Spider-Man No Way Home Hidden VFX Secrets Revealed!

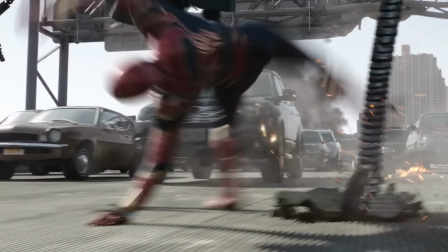And then later, this is insane, Tom did the whole run from Doc Ock's claws,
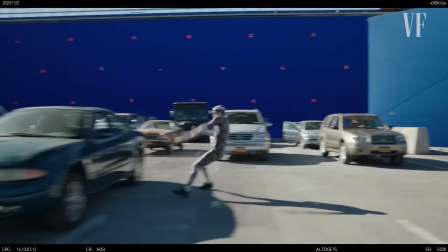springing off the hood of a car, running over to another car, kicking off from another car onto a trampoline!
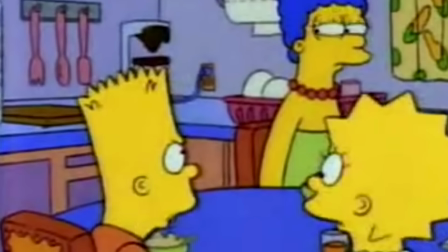Trampoline! Trampoline! Trampoline! He said what now?
And then flips, and then rolls, and then runs over to the ABC's car.
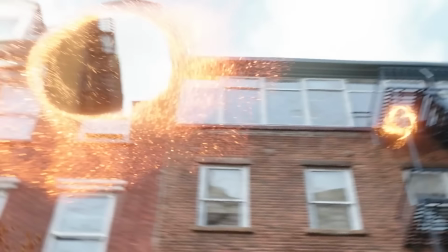And by the way, later in the movie, when Peter tries to escape Strange with the box, but then flips through a portal and lands on a moving car, and then flips off of that,
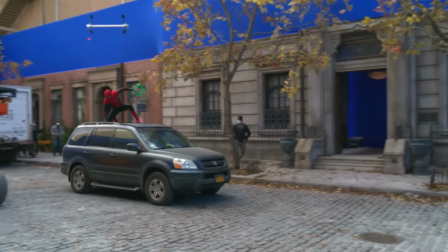that was another stunt that Tom did himself, practicing it over and over again with the Wire team.
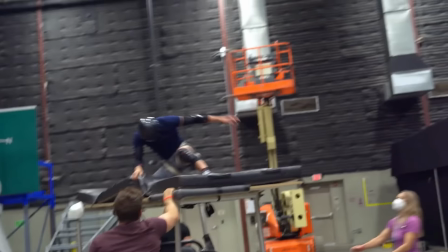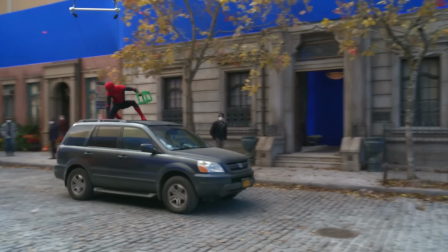Really, all
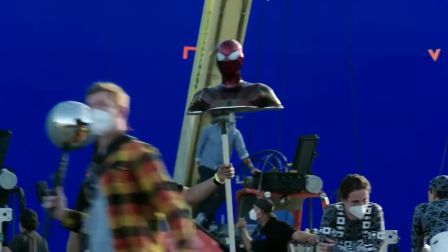of these stunts gave the film's VFX crew and the other actors a reference point so that Spider-Man in this movie,
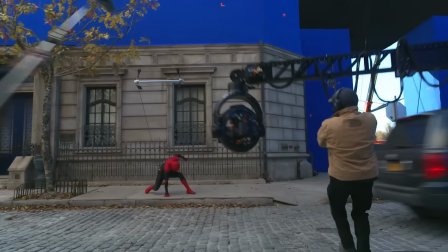whenever we see him, would match Tom Holland's specific movement, his timing, his acting,
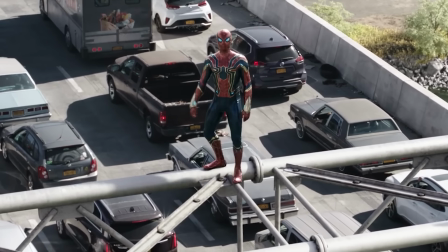his franticness that he plays everything with. It's just one of the things that has made his version of Spider-Man feel so authentic whenever we see him and so fun to watch. We know this is always the same kid. Yeah, I know I can seem kind of wound up as I'm going through these theories and Easter eggs. So to relax, I like having a nice glass of wine after a hard day. I especially like having a glass that someone else has done the work of picking out just for me.
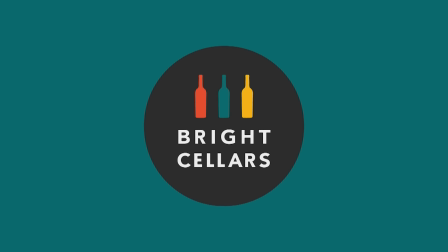Well, Bright Cellars matches your preferences to the perfect wines from around the world.
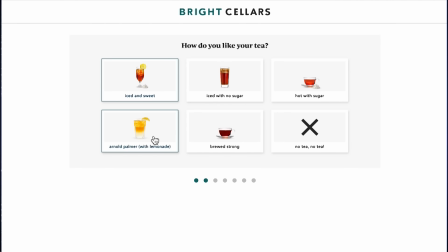You take their simple 7-question quiz and then they ship you a customized box of wine right to your door.
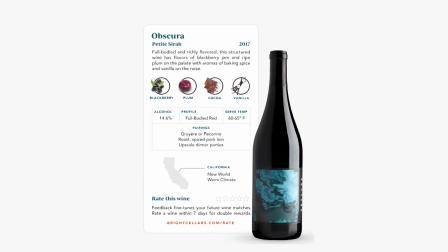Each box comes with these cool wine educator cards that teach you all about the wine. Here's the box I got this month. What do we got in it? This month's box includes the Cabin 5. According to the card, this Zinfandel is like a rich strawberry jam with ripe fruit flavors contrasting beautifully with the notes of freshly cracked black pepper. Velvety texture with silky tannins. I think I'm just gonna walk around the apartment with this bottle like a pirate. Pirate with great taste. I've received a bunch of boxes from Bright Cellars over the past year, and based on my feedback, they've adjusted the wines that they send me. Every time I get something new, I always enjoy them. Their selection includes wines beyond your typical grocery store wine with sustainable varieties and biodynamic wines. Bright Cellars is giving our viewers 50% off their first 6-bottle box. That's 6 bottles for just $45. Crazy good value. Support the channel by following the link to take the quiz and get started today.
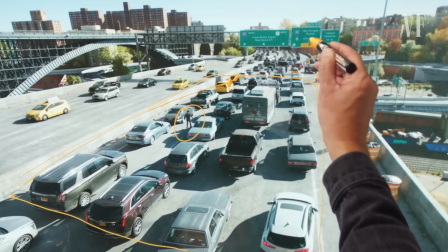Kelly Port also pointed out how they had to change the green route sign to add JFK Airport,
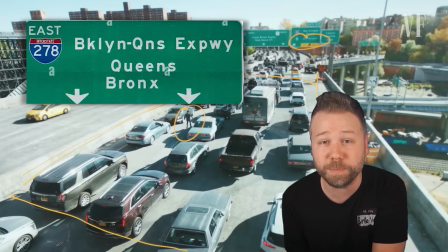even though this isn't on the sign on the Brooklyn-Queens Expressway, to indicate that that's where the ABC was headed toward.
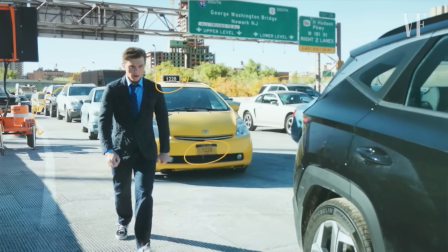He also confirmed some of the Easter eggs that we spotted in the scene, the nod to Stan Lee's birthday on the taxi cab,
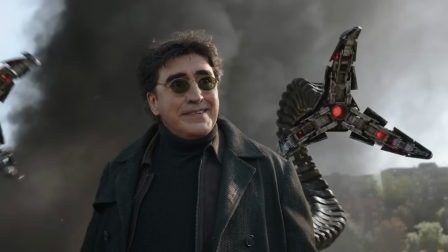the delayed Daily Bugle live feed on the girl's tablet, and the changing of the lights of Doc Ock's claws from red to blue to white throughout the film to signal
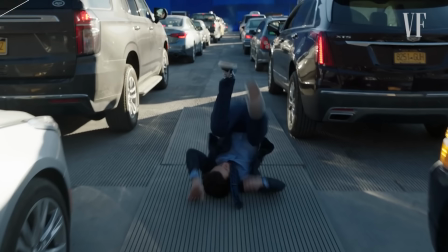his control over them. But also, as he wipes from the practical shots to the VFX, notice how the license plate numbers on the cars always change.
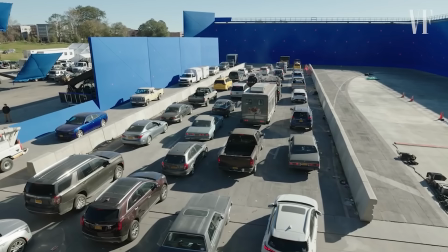Now, they shot this movie in Atlanta, so all these New York plates were custom made anyway, but they always swap out the numbers so that they can hide in their Easter egg codes, confirming the ones that I spotted,
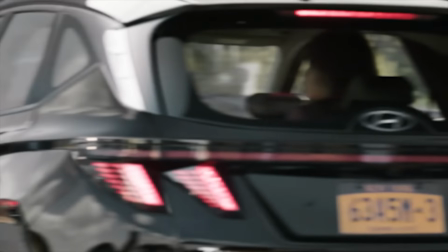the anagram for Spidey's, and the nods to the debut comic issues of Doc Ock and Lizard. All these were not coincidental, my friends. But then Kelly Port pointed out this shot.
Are you okay? No!
Which is just a great example of multiple components working together.
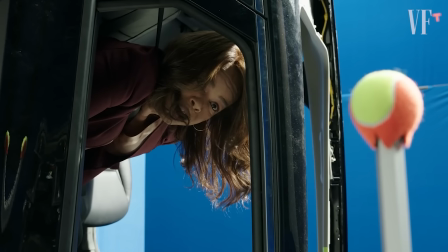Paula Newsome's terrified performance because she did not like being suspended like this.
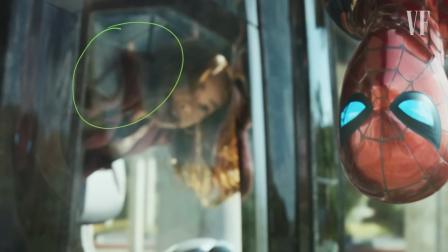And then in the reflection of the car's window, they added in Doc Ock creeping up behind Peter.
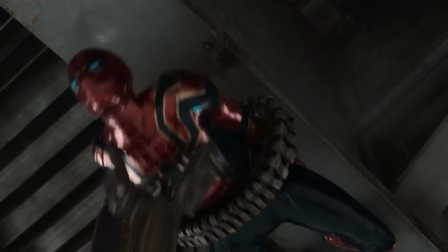And then when Doc Ock tries to stab Peter in the chest,
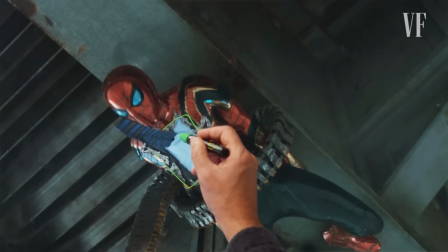they had Tom wear a patch of his wrinkled suit costume over his fractal suit in order to best capture the motion of the dangling necktie.
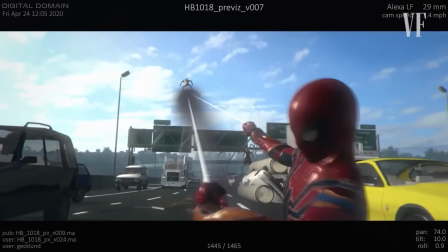Now, it was actually revealed that one original conception for the scene that they actually prevised out would have shown Peter fighting Goblin here,
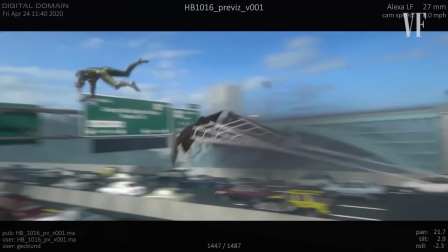whipping the glider out from under him, causing Goblin to crash through a sign, and then the glider to hit Doc Ock. Now, Kelly Port oversaw all the different VFX teams that worked on different parts of the movie. One of those companies was Digital Domain.
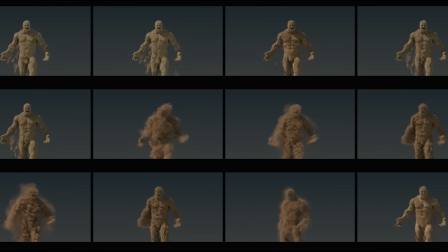They did a lot of the effects on the Multiverse Men and Happy's condo. Specifically, the shot when Sandman sits on the couch and tries to wipe the sand away.
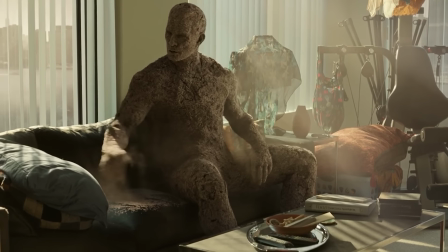Oh, sorry.
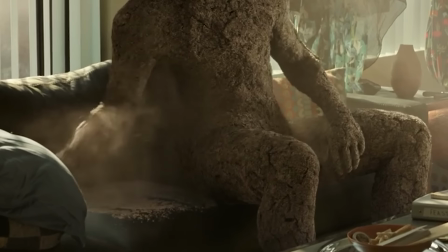If you look closely on Flint's second wipe, he actually spills more sand on the cushion from his own hand.
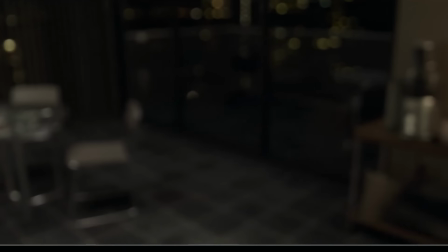And their footage also shows how the golden integrated suit created when Doc Ock returns Peter's nanotech to him was all added in VFX.
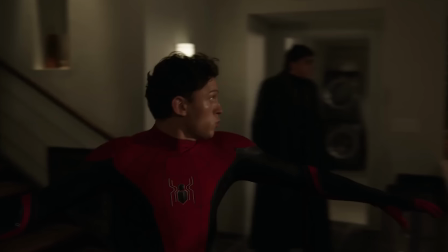Tom was actually wearing his normal Far From Home era red and black suit throughout the movie's final act, and for every single shot, they had to VFX the gold parts of it over him.
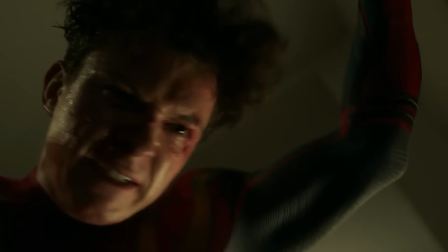But in this shot, where he perches on Goblin's shoulders punching him, in addition to the golden parts of the suit,
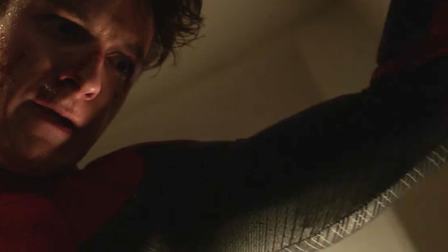they also added a bit of thickness to Tom's arm and his shoulders.
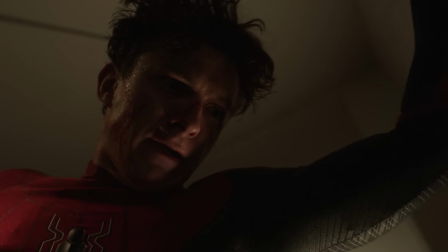I mean, the guy's already in great shape, but I think they wanted him to look even more aggro as he wailed on Goblin.
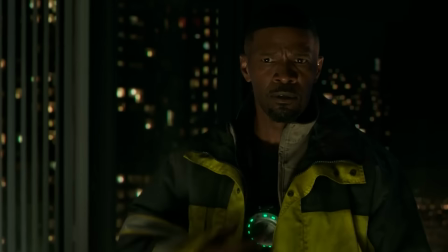And a fun detail here that I just spotted: when Electro summons the arc reactor from the other room,
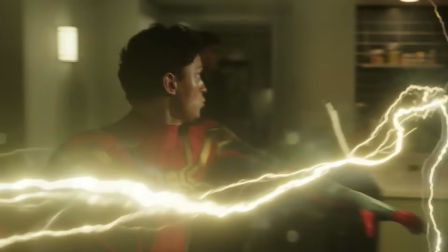he's only able to do that so quickly before Peter's able to react because the fabricator had previously knocked a hole through the kitchen wall.
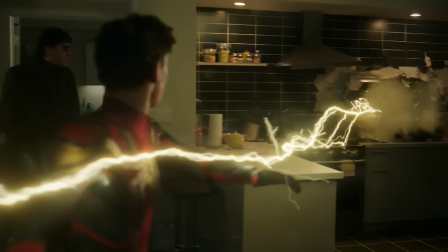I just like when gags early in a movie are repurposed later in the movie for actual key plot implications. Now, one last detail hinted by Kelly Port about Goblin's glider. Glider was slightly adjusted to be as similar as possible from a profile perspective, but we did take some liberties and just design choices to Gotta improve it a little incrementally, a little bit.
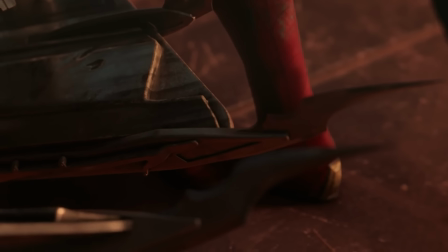And you can actually see those design changes in the final fight when Peter lifts the glider, trying to kill Goblin with it.
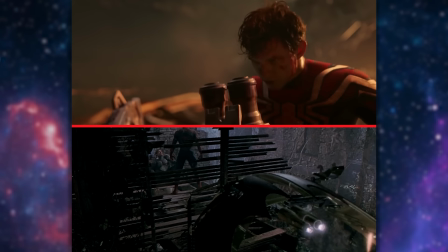Compared to the 2002 film, they made this whole glider a bit smaller and thinner, something easier for Tom to lift and weaponize in this critical moment.
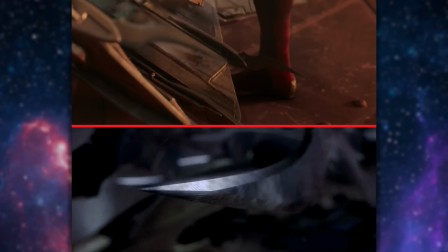But they also made the frontal blades a bit more retracted than they would normally be.
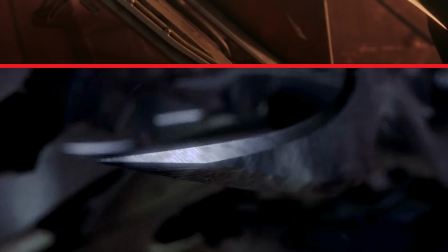Normally they stick out like 1.5 feet from the front of the glider.
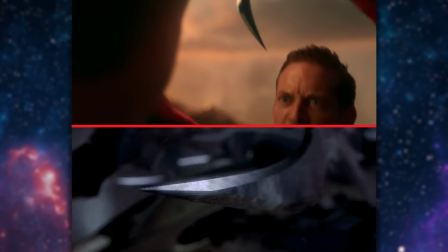Here they just stick out a few inches, so that Toby could catch this glider and have this really close, intimate face-to-face moment with Tom without those blades stabbing him right in the face.
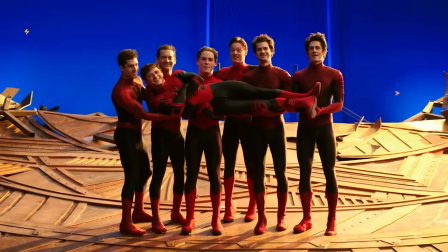Now again, huge congratulations to the entire crew of this film.
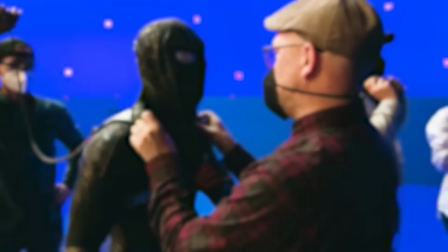The VFX artists and animators, the costumers, the props, the stunt coordinators, the special effects crew, everyone!
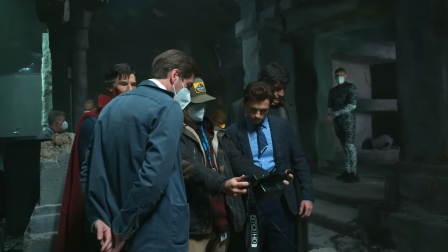Because the more we learn about all of your hard work, all the artistry that went in behind the scenes of this movie, the more reasons we find to love this film. You can follow me on Instagram and Twitter at EA Voss, follow New Rockstars, subscribe to New Rockstars for more analysis of everything you love. Thanks for watching, bye.